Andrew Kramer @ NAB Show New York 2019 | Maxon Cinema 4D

And so by separating it, we could focus the lighting just on that element and make it pop out of the rest of the shot.
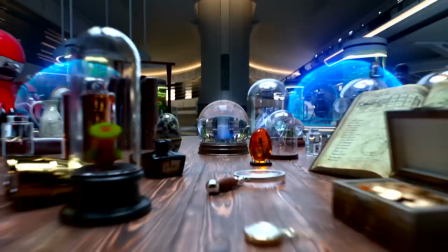1014s
And then technical things too. So we got to a point where we wanted to maybe put in some Easter eggs and right here on this book is the musical arrangement for the deep note which is this sort of inverse crescendo and
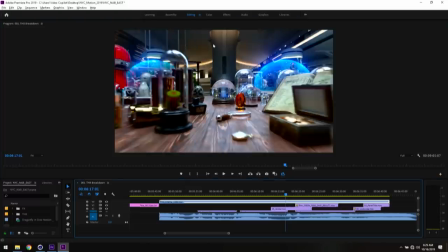1029s
again this is a pretty heavy scene to render and so we we just sort of created
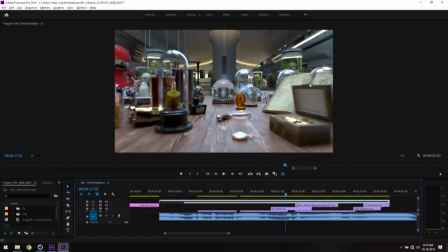1035s
a book page and actually there was a technical reason for this too is because if you look at the actual render, the blur was so strong that you couldn't really see that Easter egg.
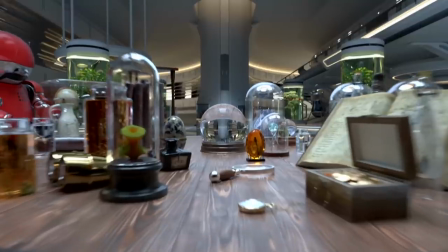1047s
I mean that's a tough Easter egg to catch. You need to use some like AI de-blurring technology.
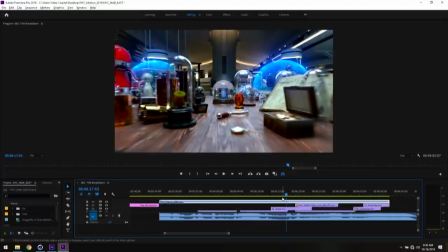1053s
So we not only did it as a separate pass, but we lowered the motion blur of that separate pass so that it would just read a little bit in that in that moment.
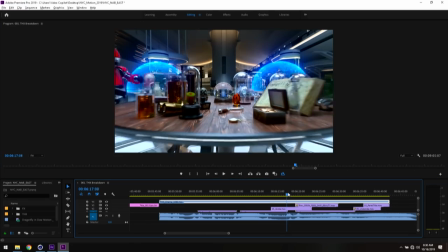1064s
So listen, all those little things they all add up.
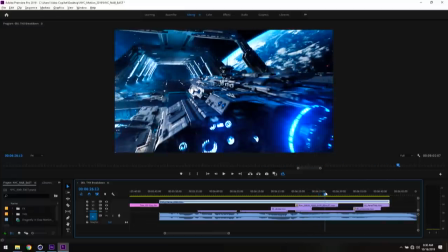1069s
We're pulling out through shout out to orb for the earth in the background. Render that with in After Effects there's the VR tools that you can create a 360 and you can actually export that out and then I loaded it into Redshift on the on the light system and that way you can move it and you actually get real light from the blue of that planet, that planet, and it, you know, helps you mock up the framing because,
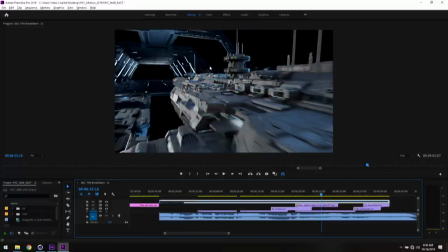1100s
you know, when you're looking at the render and you don't have a sense of scale and position, it's nice to have a little bit something there.
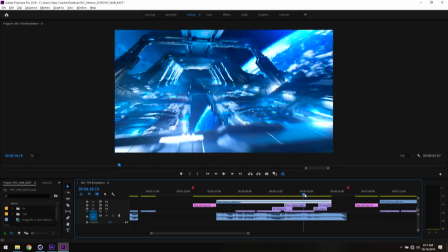1110s
Now one other kind of cool thing is we used, we're developing this new tool called Nebula 3D and it's sort of a volumetrics plugin for After Effects that works with your depth pass from your renderer.
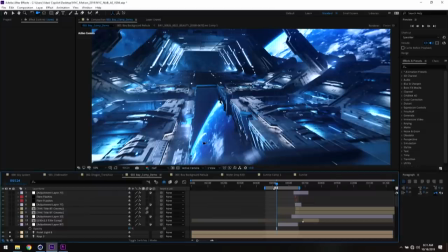1125s
It can work in some other ways. But so we, let's just say that we beta tested it on this project, right?
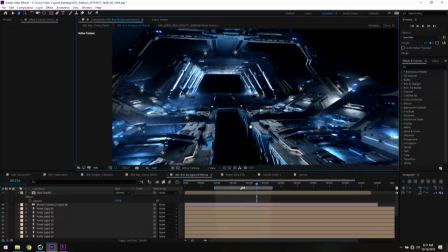1134s
And here's sort of an example of how we used it.
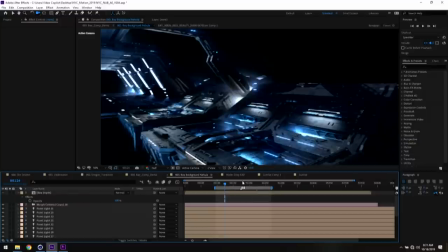1139s
So in the base scene, we extracted the camera from Cinema 4D,
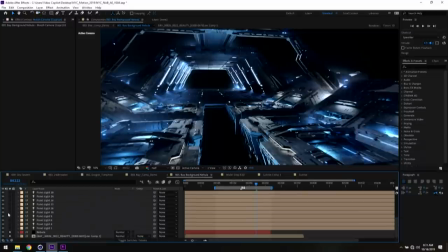1146s
brought the project in and one of the things that we wanted to do was just create a little bit more clarity in some of the areas, like create a little bit more contrast. When you're having a camera that's moving really fast, you have to be thinking how do you focus the audience attention on something and the ways you can do that is with lighting, with silhouette,
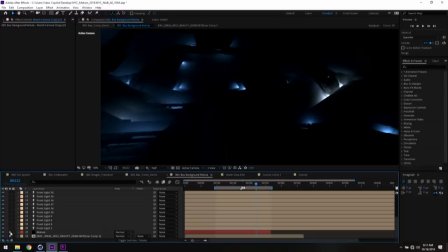1166s
contrast and things like that. So using this Nebula plugin,
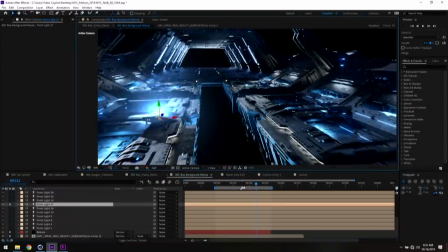1172s
it basically works with the depth pass and allows you to move After Effects lights in and out of the depth.
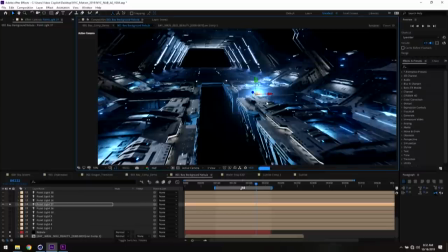1181s
So as I move it through here, maybe I want to give a little bit more depth to this sort of gap in between these or maybe this truss system needs just a little bit of backlighting. and that's basically how we use it because once we added the planet and the atmosphere in the background it sort of became a little bit washed out and we lost that
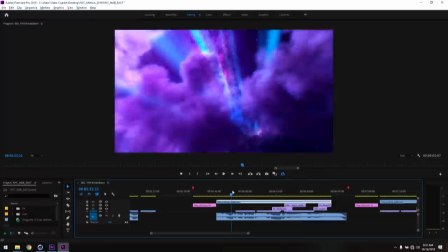1201s
separation and just to point out a couple of other areas where that kind of came in handy was sort of the dragonfly
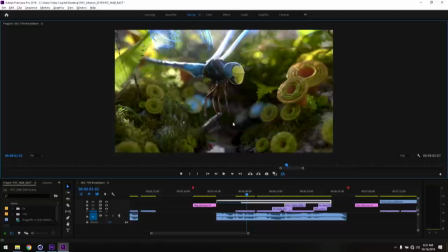1209s
coming off you know the legs are a bit dark against that area and just by putting a
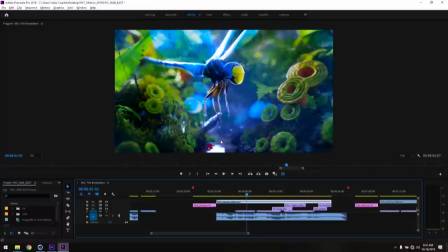1215s
little bit of haze back there just lets the dragonfly pop out a little bit more and makes you focus on it.
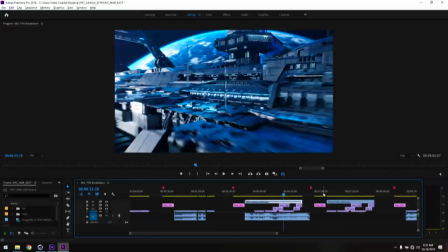1224s
So if you guys want to see a little bit of a video on just some of the kind of cool things that you can do with it,
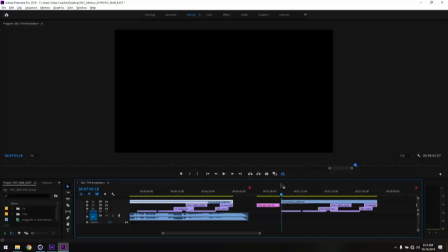1230s
this is the time where I kind of like plug my future stuff but there's no release date yet so it's just sort of showing off what we're working on and give you some ideas. Don't do your presentations in Premiere.